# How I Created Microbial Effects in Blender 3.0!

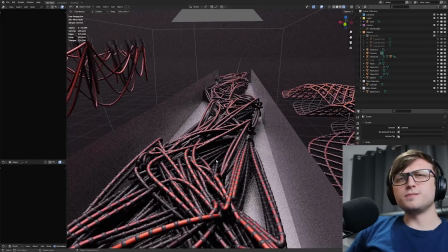12:16 Again, and I say it in every video, thanks to Arendelle because he's been helping out with pretty much the mathematical logic behind these, how to select different points to connect the curves between.
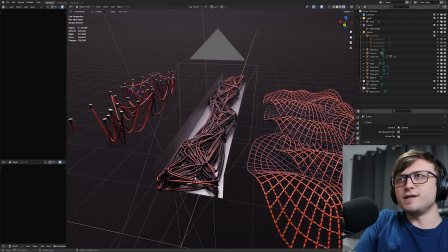12:24 Working on these wire experiments gave me a lot of ideas for different ways that they can be used.
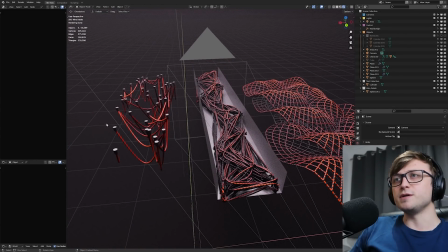12:28 So while I would love to use this for a sci-fi experiment, like a sci-fi environment experiment, one of the good use cases was for microbial stuff like this.
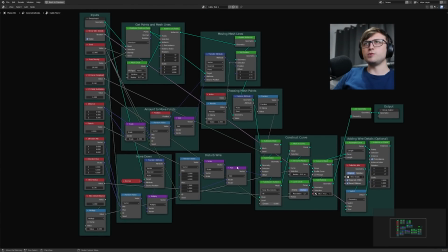12:36 So you can take a look at the node tree here. Again, we're not going to go through all of it because it might take a while. And I believe that Aaron has a more efficient version in his ETK toolkit now, so it'll probably work a lot faster than mine.
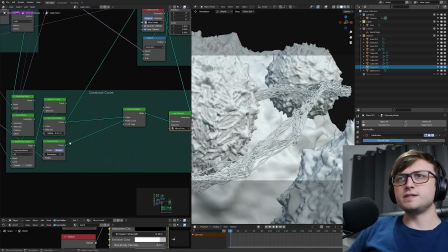12:45 But one of the interesting things you can probably take away from this is that we can construct curves using geometry nodes.
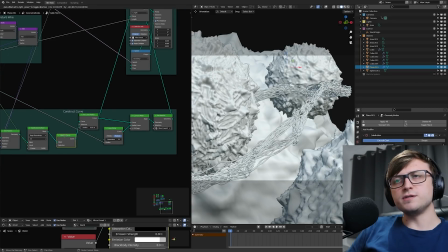12:52 But one of the important things about this is that you can define the profile for the curves as well.
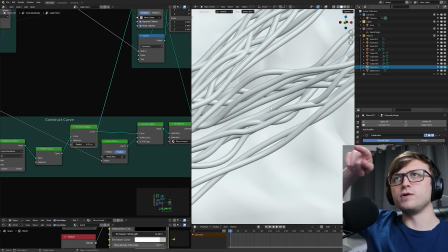12:57 Now we're basically just using a circle as the profile, and the profile is essentially the outside shape for the curve.
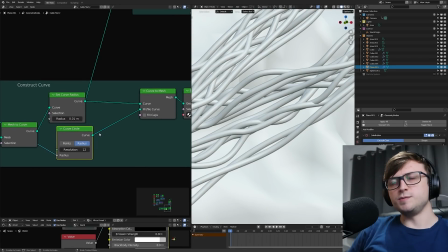13:02 But you can replace it with anything you like. So any other curve that makes sense, which means you can get some really interesting shapes going with your curves using geometry nodes.
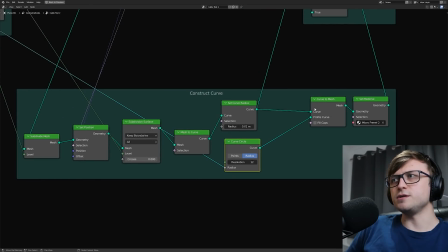13:09 So in this case, we're using a curve circle node to define the profile, which is going to turn the curved lines that we have made with this into an actual thickened curve.
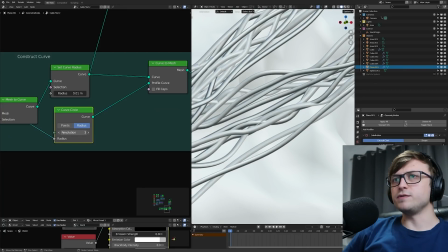13:18 If I turn the radius down for this, then you can see what happens here.
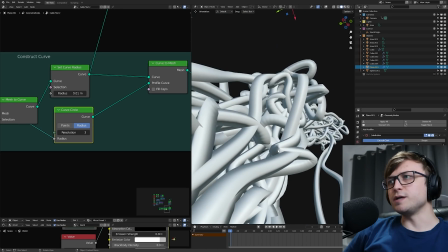13:21 Now that we're working with just 3 points, it's a much more lower resolution shape, and because it's smooth shaded, then we're getting weird shading across the board.
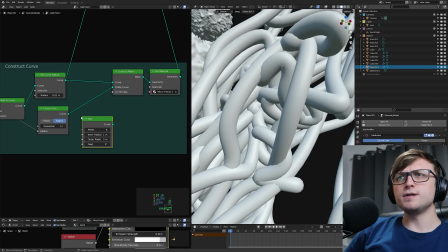13:27 But say I went and made a curve primitive, maybe a star one, and then plug that into the profile curve, then we'll get a star shape instead.
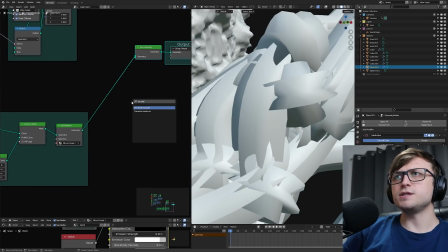13:36 Maybe if I also set shade smooth, and can I turn that off from here?
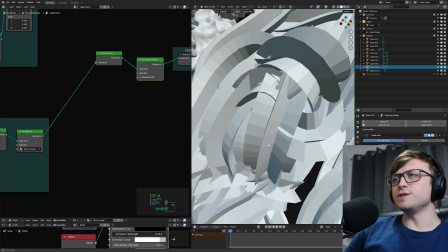13:42 There we go. You can see this shape a bit easier now.
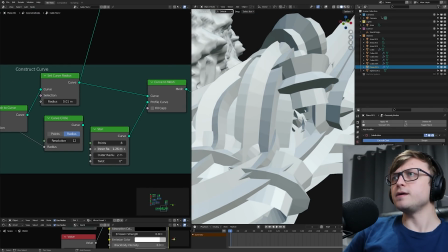13:45 So if I increase the inner radius a bit to thicken that out, then we can get a different shape going using this profile.
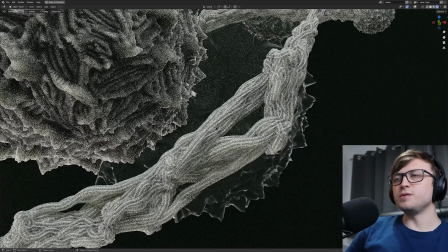13:51 This looks a bit more like toothpaste now, I suppose. Now in the render view, it looks different. That also reminds me of candy.
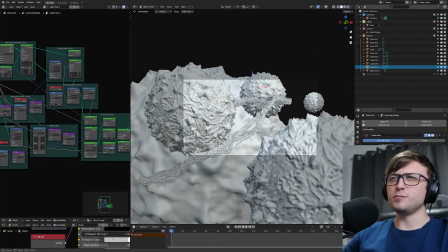13:56 Maybe that's another effect that we can use it for. Now when I do more studying and learn a bit more about how to make more efficient cable systems, then I'll do more videos about it.
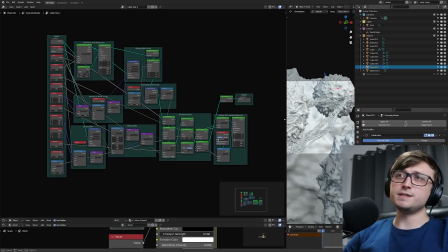14:03 But for now, we're going to skip over that point because I don't really want to teach you a bad way of how to do it now. But if you want to get your hands on this and take a look at it yourself, then again, the file is available on Gumroad.
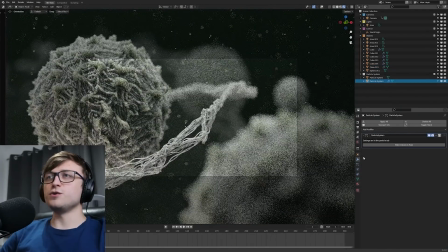14:11 So let's quickly talk about the particle system. This is done not using geometry nodes. It's done using the regular particle system.
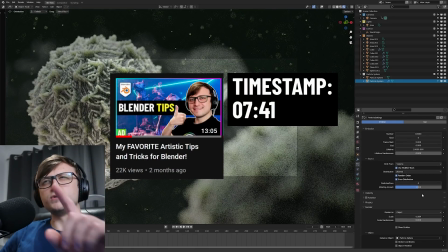14:17 And if you want to learn some good values to use for those, then I've put it in one of my tips videos. I'll leave it on the screen here, where I talk more about how to use the particle systems.
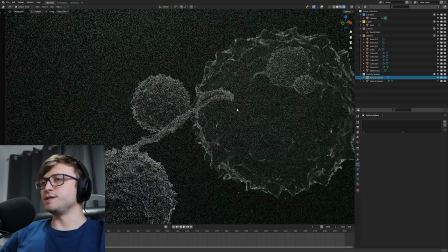14:24 But basically, it's just instancing a separate object in the scene, which in this case is this particle sphere, which I have hidden away and outside of the camera.
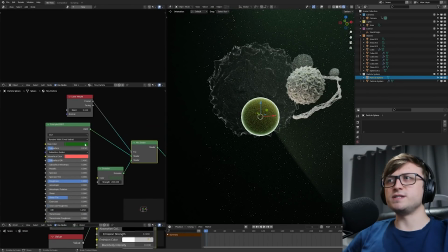14:33 This is again using a similar material to the other microbes. I just called it tiny particle, but this has some stronger color values just to make it a bit easier to see inside of the scene.
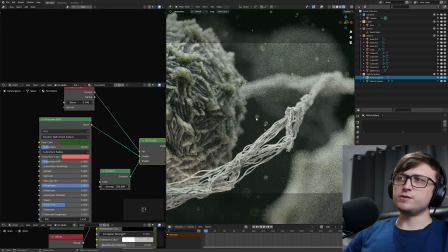14:41 So you can see these blurry areas here where these particles are outside of the depth of field focus point. So I can change these values and make them blue instead, and they'll give us a more subtler bluish purpley vibe. I just think they're quite nice to add to the atmospherics of this scene.
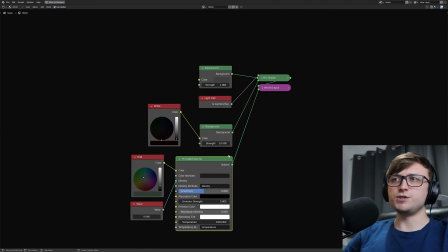14:54 And again, to add on top of that, we have a little bit of a principled volume going in the world shader nodes, and the color of this is given a more subtle palish but still dark green,
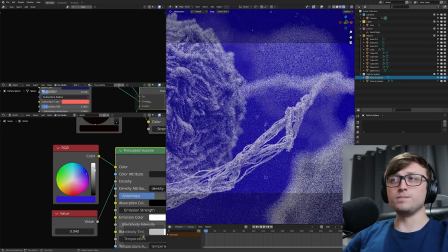15:03 and we can change that value again to make it much stronger if we want. So that's a general breakdown of our first scene, the stylized one.
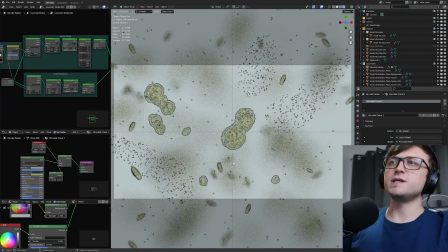15:10 So let's move over to our second one. Now, in terms of setting up the stylization, it's not that different to the first scene, to be honest.
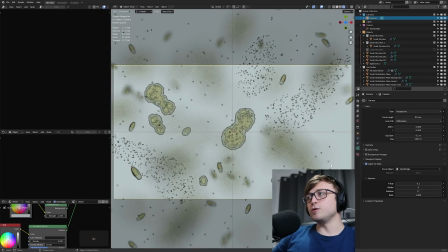15:17 The depth of field is probably a lot stronger, so we're on 0.2 for the f-stop. The world origin object is still the focus point here, but now we're looking down onto it.
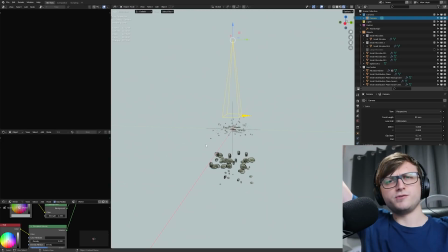15:25 We don't necessarily need to be looking down from this. I'm just doing it because when you're looking through a microscope, you're looking down, but you could just as well be looking forward or upwards or whatever you want.
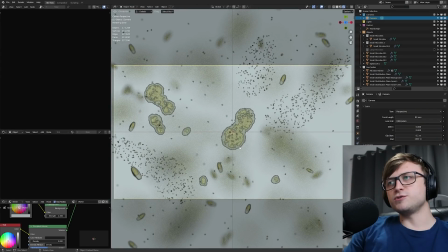15:33 It doesn't really matter. I made sure that the depth of field was really strong because when you look at these microscope images, there's always something behind the depth of field there that's just out of the way, and it doesn't necessarily have to be really far away because we're essentially just looking at a slice, a plane where things are moving around.
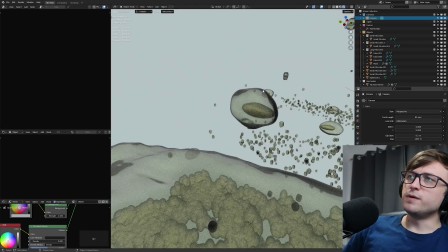15:48 So I made a couple of basic objects. We have simple microbes here with an outer membrane and something inside.
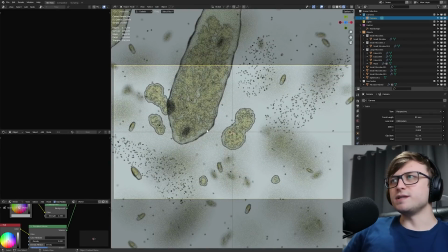15:53 Now these might look like a weird shape when we're scrolling around them like this, but the reason they're this shape is to get this darkening and blurring around the edge.
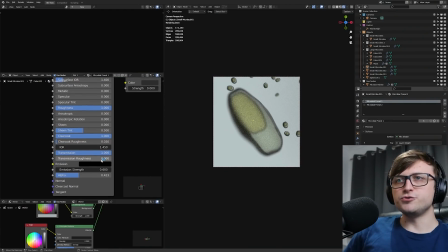16:00 Because if we take a look at these materials, these ones rely on transmission and alpha values in the principled BSDF shader.
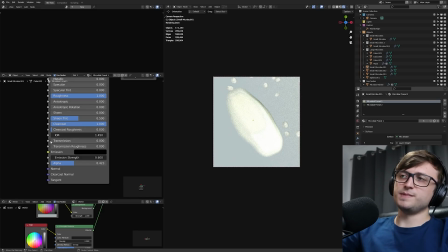16:07 So if I turn the transmission down, it doesn't look right because light's just bouncing off the object, it's not actually passing through it, so we want to have that all the way up.
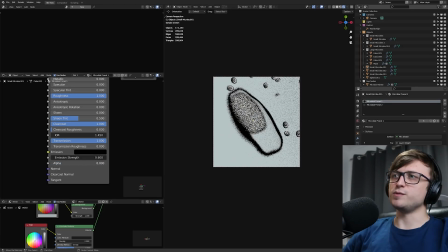16:14 And then the alpha value, if it's all the way up, nothing's passing through, and if it's all the way down, then too much is passing through, so we find a midpoint here.